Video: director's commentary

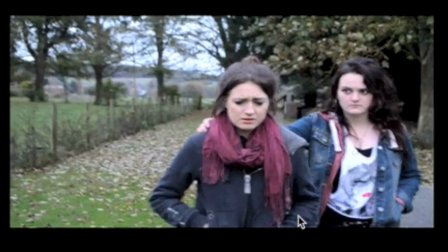[4:02]
So there we go, which gives it a kind of ghostly effect, and I thought that was something I could show through the camera shots I wanted to use. The music at this point has also lightened up, like just about here,
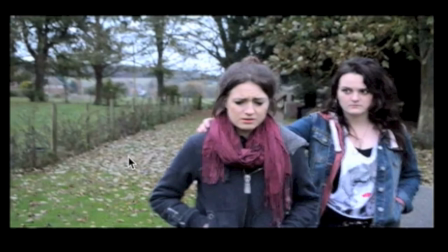[4:18]
which I think is kind of a symbol of hope and yeah, just like a spark of happiness in Anna's life at this point, because obviously her sister that she's been mourning for ages, and that her life has gone downhill because of she's come back, so it really puts a twist on the story.
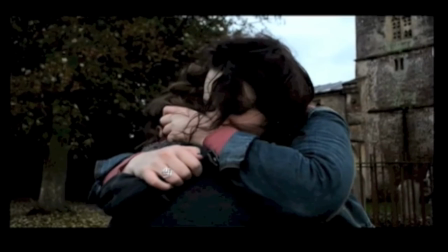[4:37]
The pace of the trailer also starts to pick up at this point as well, as things are kind of getting heated.
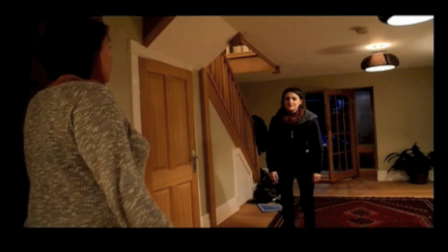[4:42]
We're beginning to see the end of the disequilibrium, but obviously I can't actually properly show what's going to happen.
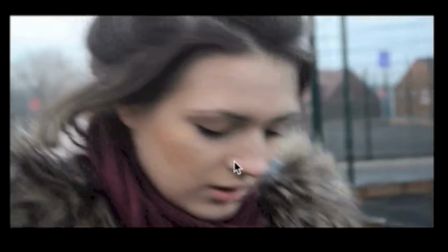[4:50]
I can't really show the whole equilibrium. But in this montage I do show that things are getting better.
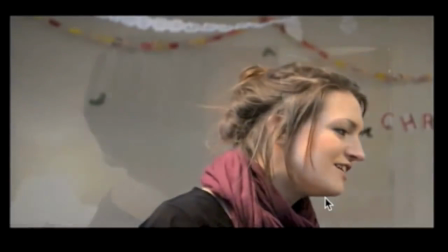[4:55]
However, it is also ambiguous because there are some positive events and some negative events,
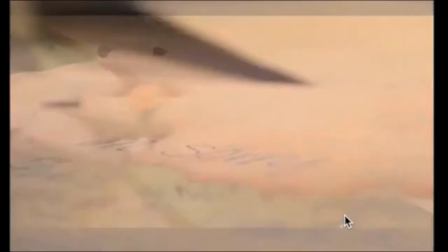[5:01]
such as this bloody knife that you just saw, and Anna knocking pieces off the chessboard.
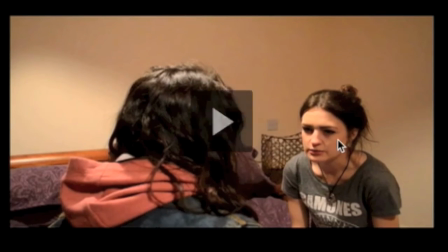[5:05]
There are some more conventional elements I added in,
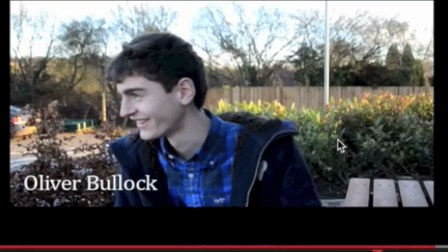[5:09]
such as magazine reviews and introducing the actors, which you just saw.
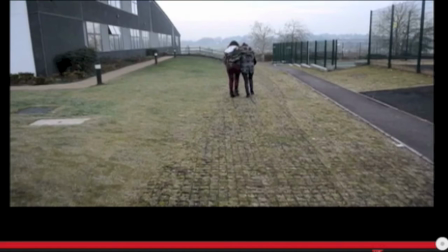[5:15]
In this case, I'm imagining that my audience is familiar with the actors already, as though they're famous or something, because that always is likely to draw in people. You know, if you like an actor and you hear they're in a new film, you're likely to watch that film because you want to see the actor in it.
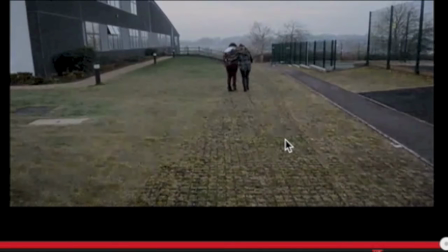[5:31]
My trailer ends with a long shot of the sisters, as you can see there, walking away from the camera with their arms around each other, which symbolises happiness and a happy ending. But then the audience is left wondering whether Lucy's alive. Is she dead?
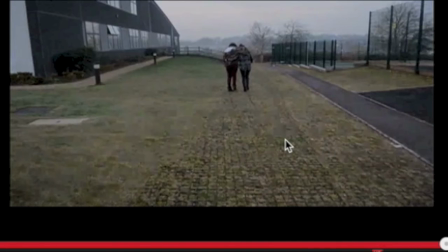[5:44]
Is she a ghost? You don't know, so it really draws you into wanting to watch the film, and hopefully that would provoke them to do so, to find out why.
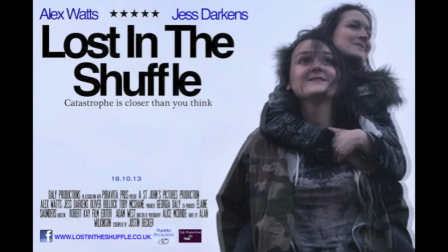[5:57]
My film poster fits in with the trailer very well because it shows the sisters together looking very happy and free. However, this contrasts with the blurry effect I've put on the picture, which implies a sense of uncertainty and suggests it might not be real.
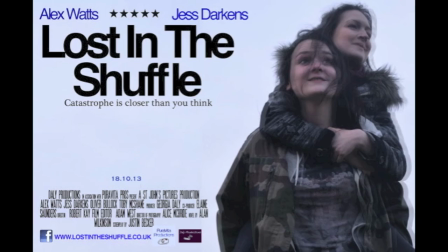[6:13]
The fact that Anna is on Lucy's back, she's given her a piggyback, shows that she relies on her sister. It implies that she will always need to hold on to her, which means that when her sister dies, she'll be lost, or as the title reads, lost in the shuffle.
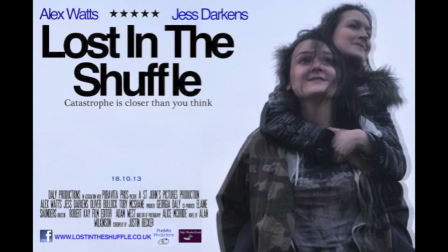[6:28]
The whitish-blue background has connotations of purity, which both the sisters are personality-wise. They're both very pure and innocent. It also suggests an outward-body experience, you know, heaven, ghostliness, all themes which I do explore in the trailer.
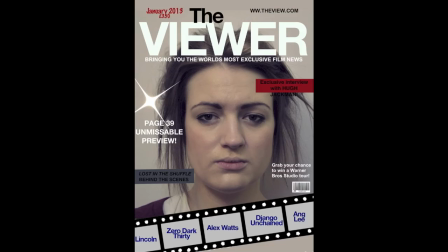[6:45]
And finally, onto my magazine cover. As you can immediately see, it is very different to my poster. It's kind of sincere. It subverts a normal magazine cover, which is usually quite glossy, positive,
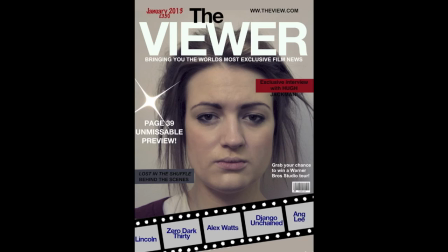[6:59]
smiley, and I just wanted to kind of show her strong trapped emotions. You know, she's looking at the camera, kind of almost drawing in the reader, and I decided to portray her here without her sister,
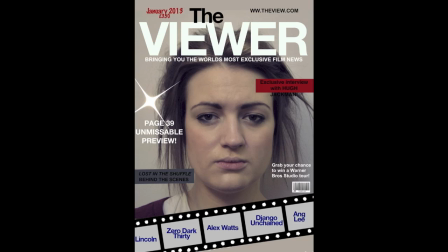[7:18]
because she is needing help. She needs sympathy, which is a good marketing technique in a way, because, you know, people looking at the magazine cover will look at her and they will empathise with her and want to buy the magazine to read more about the film.
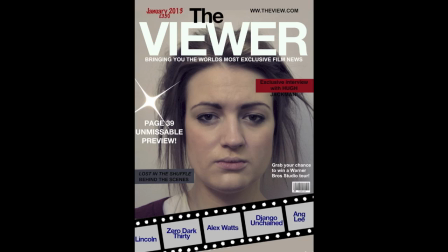[7:31]
So to get the effects I wanted, during the photo shoot, I told Alex to look really glum, serious, just look at the camera, and, you know, it needs to be sincere. I also made her hair really scruffy, so to convey that she doesn't take care anymore.
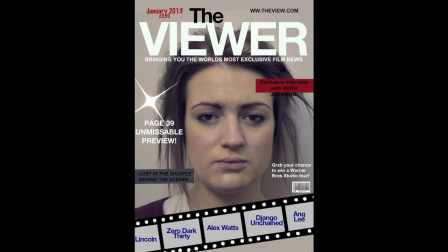[7:46]
Whilst editing the photo, I smudged her bottom eyeliner and I put a kind of darker tone onto the photo.